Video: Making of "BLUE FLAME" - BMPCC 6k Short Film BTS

Hi guys, today I will talk about the short film Blue Flame, which I shot with my wife Paulina on our holidays in Bulgaria, but also here in Poland when we came back. It was a no-budget project without any crew, but with a lot of improvisation. Be sure to watch the film first, you can find a link here and in the description of this video. It's a simple adventure story about an archeologist and a treasure hunter, both looking for the same magical artifact, but for different reasons. Just like in the case of our previous holiday shot film Escape, we didn't have a script when we started our journey, only a rough concept which this time was inspired by Indiana Jones movies. I didn't want to make such highly improvised films anymore, but when I saw places we were going to, I couldn't resist to take that opportunity. So only with Tim in mind we gathered all the clauses and props that could be useful from what we had,
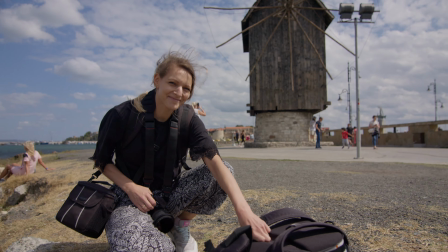and we also got some inexpensive clauses and props from second hand shops. We were in Bulgaria for 10 days, but it was primarily our holidays,
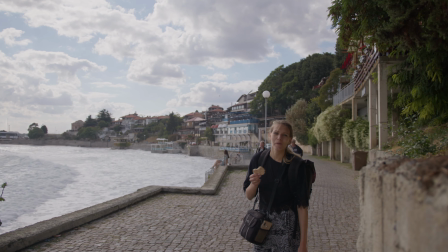so on the first couple of days we were just exploring the area and chilling and between that I was making some location scouting and test shots. Then I was thinking about what scenes I could create in those locations. So I was creating story as we progressed and after some time I knew that in order to make a Disney story I would have to record some extra scenes when we return to Poland. I knew that I wanted our characters to find some treasure, so we were looking at what souvenir stores could offer.
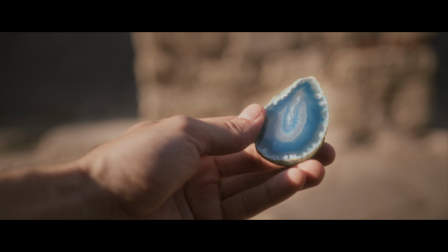So I found that interesting looking stone and an idea immediately came to my mind that it looks like a blue flame and from that I created the rest of the concept. I couldn't take too much gear with me on our trip, so I had to think carefully about what should I choose.
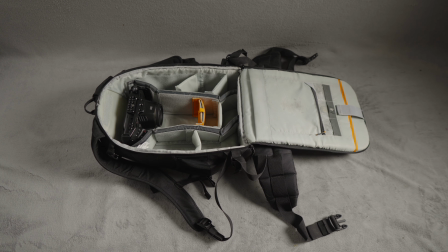Of course I took my main camera Blackmagic and ZV10 for behind the scenes and for photos from our holidays. I had to choose only two lenses for my pocket 6k so I decided that it would be better to go with wide-angle lenses to show more of those beautiful locations.
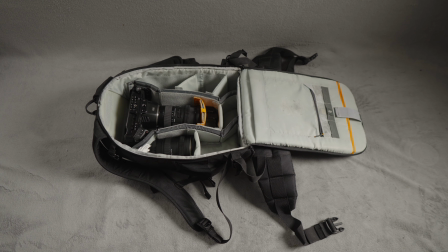So I took Sigma 18-35 and Tokina 14-20. I also didn't have time to switch lenses too often so I still use 18-35 most of the time. For powering the camera I used NPF batteries, because they are smaller than V-mount and that was more practical for me.
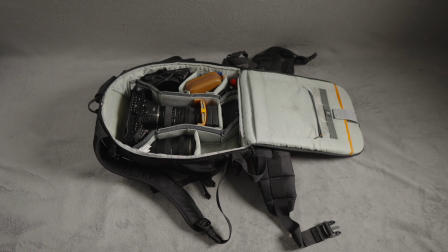I knew that we would record in very sunny weather,
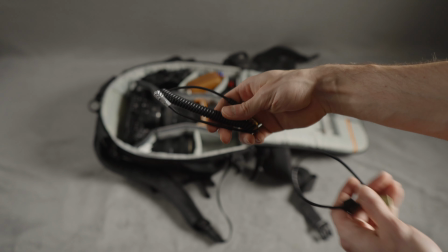so I had to take my Feelworld LAT7 monitor to better see what we were shooting and this monitor is very good for that due to its brightness.
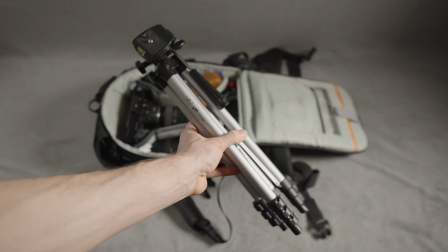For practical reasons all shots were either on a tripod or handheld, no gimbal.
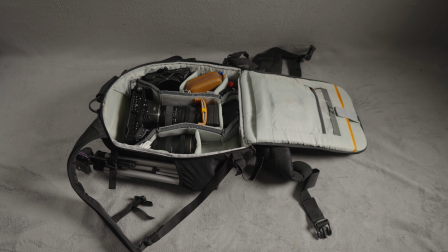I had only a place for very small and light tripod, which was not ideal but good enough.
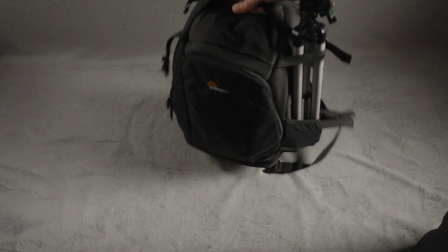I also took only a small RGB light for the trip. For shots in Poland I could use much more gear.
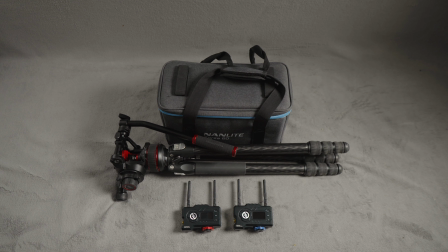I was testing a video transmitter from Holland which was very useful, you can check my review of it if you are interested.
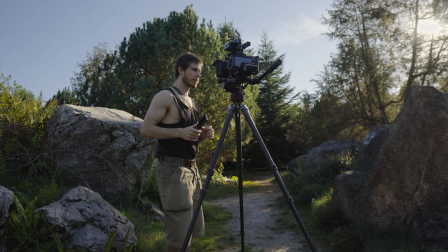I also used some gear to make fog and smoke but more on that later. In Bulgaria we had an apartment in Sunny Beach but we shot mostly in Nesabar which was about 20 km by bus to go there. It's an old city with a rich history.
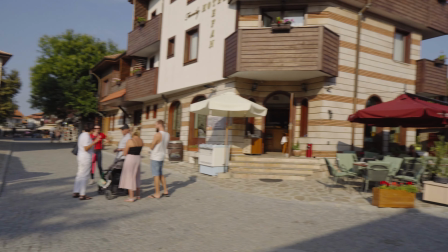Of course there were a lot of tourists and we tried to go there Italy to avoid them, but we didn't always make it for different reasons.
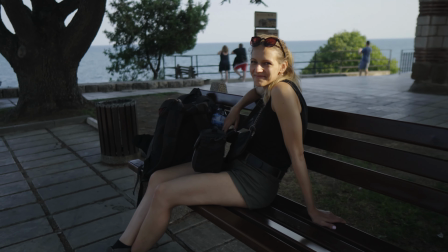So very often we had to wait for the opportunity to shoot. I'm doing test shoots here for the first location.
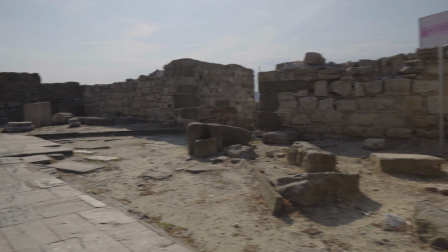It was easiest to shoot, not many people were walking there and after hard work archaeologists could go to the ice cream shop.
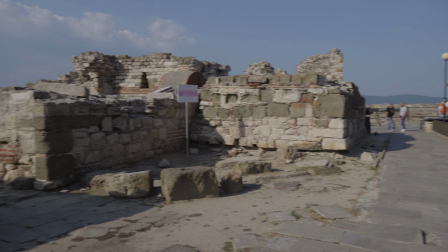Only what is in the frame matters, so I created an illusion that is a different place using drawn shot from stock footage.
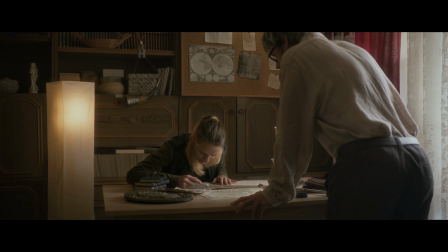I put a wig on to play professor and shot in a way so the face is not visible and I could put someone else's voice in post.
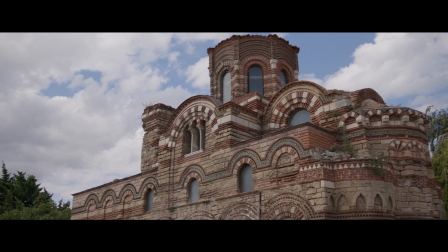Often we were just exploring the city and when I saw an ice frame we were making shots when me or my wife were walking and searching.
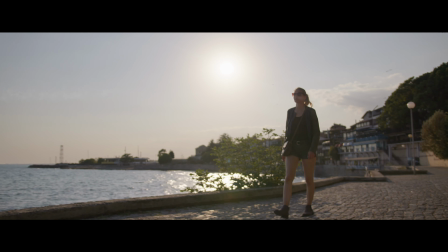Not all of them ended up in the film because I didn't want to put too many shots just because they look nice.
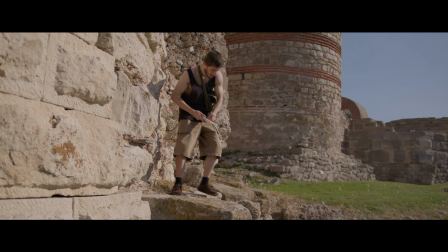It would be too much walking without progress in the story.